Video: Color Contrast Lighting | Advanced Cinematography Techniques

Hello, it's V from the A-Team, and today we're talking about color contrast. What is it? How do we use it? What is it used for? Let's find out.
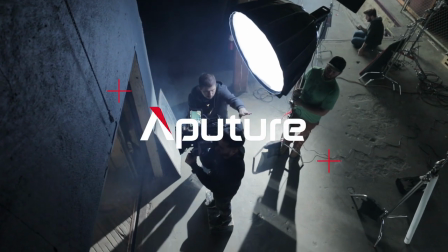Hello, welcome to 4-Minute Film School. My name is Valentina V, I'm your new host, and I'm so excited because today for my first episode I have Brett Barbano,
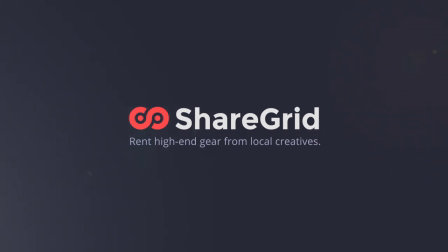who is a cinematographer and co-founder of ShareGrid. And for this first episode, we are talking about color contrast.
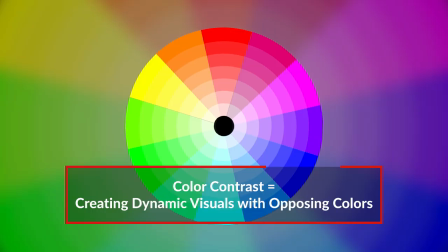Now what is color contrast? So, color contrast is actually pretty simple. It's when you take two opposing colors on the color spectrum wheel, let's say yellow and blue,
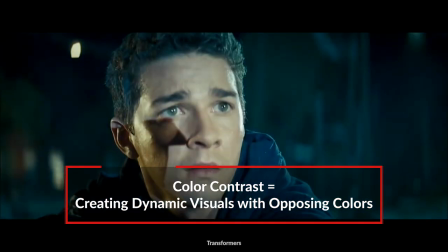throw into a scene and create a more dynamic look, listen to emotion and enhance your overall story. So, Brent, what are some reasons why we may want to use color contrast in our scenes?
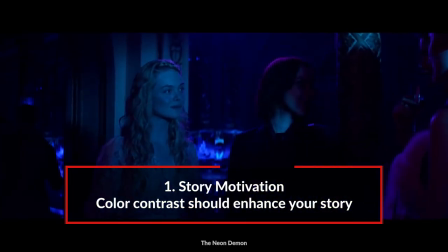Most importantly, the first thing I always focus on or ask myself as a cinematographer, does it enhance my story?
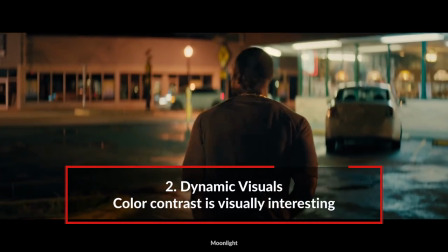Does it lend itself to the script? The second thing is it really creates a dynamic look to your scene. And last, but certainly not least, sometimes it's a practical limitation. Sometimes you're on set and you've got a lot of daylight and you've got tungsten lights at the same time.
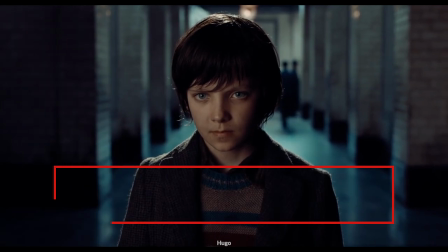When I went to film school, we learned on film and I remember learning that we had to stick to one color temp, which is not a rule at all.
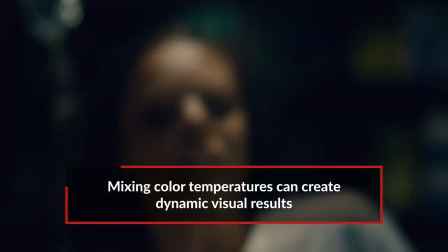I think it's perfectly okay and in fact I embrace it now to bring in different color temperatures and so sometimes practical limitations isn't that bad of a thing. I feel like you have to know the rules to break them. Yes. And now that we know the rules, let's go break them. That's right. So here we are, first set up, this scary looking elevator that already has some lighting going on just in the studio.
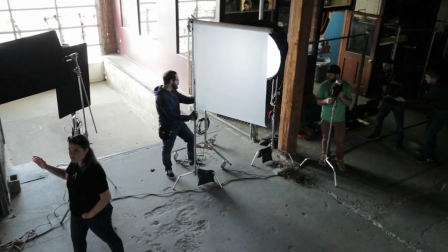So we have a lot of daylight actually coming in from different areas that we couldn't control and we wanted to embrace. So we let that come in and kind of fill in the ambient of the room. But there's also a really kind of ugly but cool looking tungsten bulb in the middle of the elevator. So this was a perfect scene to show a tungsten versus daylight color contrast scene.
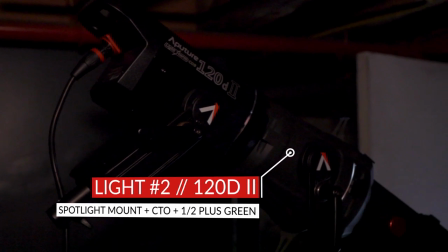We put a Aputure 120D2 with a Leco modifier kind of up in the next
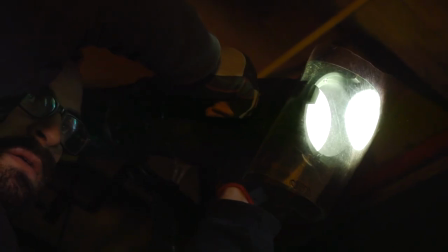level shooting through and we added full CTO on it and actually half plus green. There's a little bit of green paint somewhere in the elevator and I kind of like that. It kind of gives it a grittier, real look.
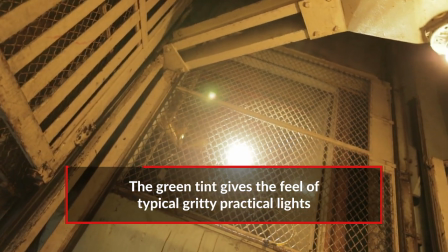So we wanted to kind of give the light in there a little bit more of a green tint. Yeah, and the 120D, D stands for daylight, so of course you had to add the color temperature orange to make it warm. and then you added even more blue to the outside. So we actually had daylight balanced lights already, but they weren't really registering too blue on camera and I really wanted to go opposite sides of the color spectrum for the scene.
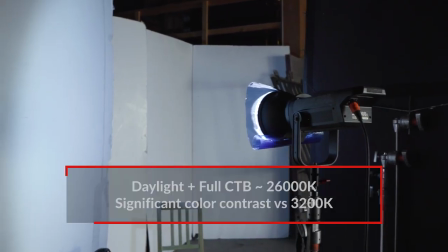So we actually added full CTB to already daylight balanced lights. So we had a 120D2 with a light dome.
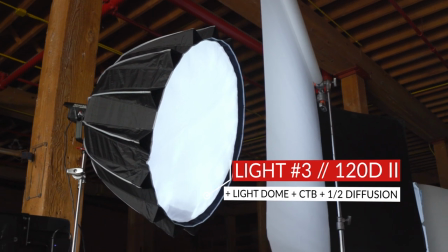It was kind of like our overall key slash fill, kind of like an overall wash of daylight ambient.
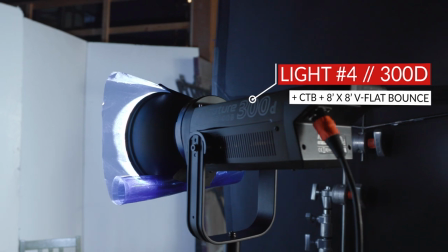And then we also had a 300D bouncing into a V-flat, which kind of gave an overall ambient light to the scene it was subtle nothing too crazy and we also
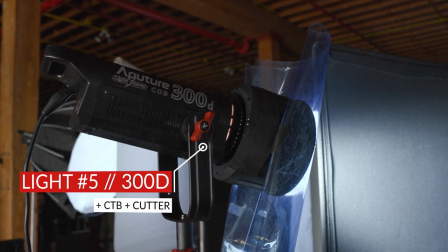put in a 300d which we shaped and kind of slashed it and gave it a cut kind of at the waist we purposely didn't want it to hit our subject and really shaped the light and kind of gave it some dimension and last but not least we also used a hazer
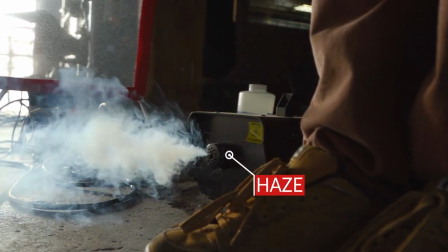which quickly escaped the open door in the scene we wanted to kind of show the outside coming in but when we did have the
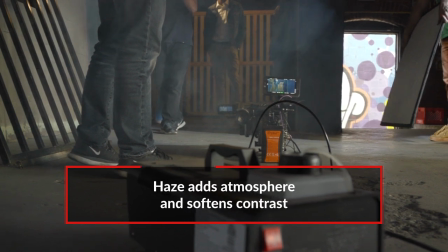room filled with haze it just gave it a little more atmosphere which is it's always nice it softens and lightens the contrast a little bit so let's take a look at how you built that.
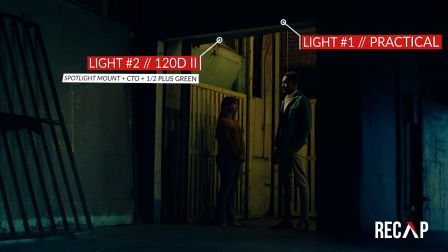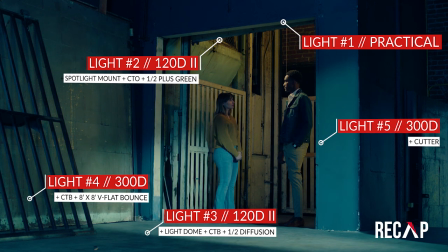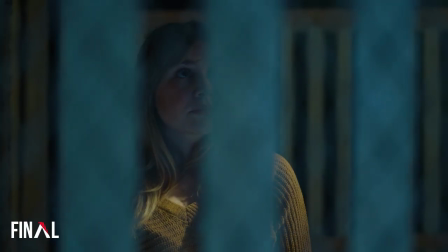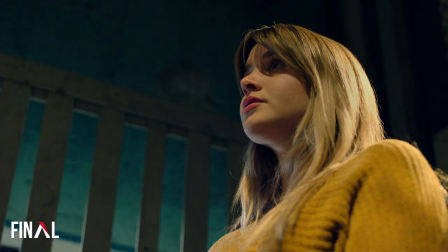Alright so now we're at our second setup and what's the sort of vibe we're trying to evoke here?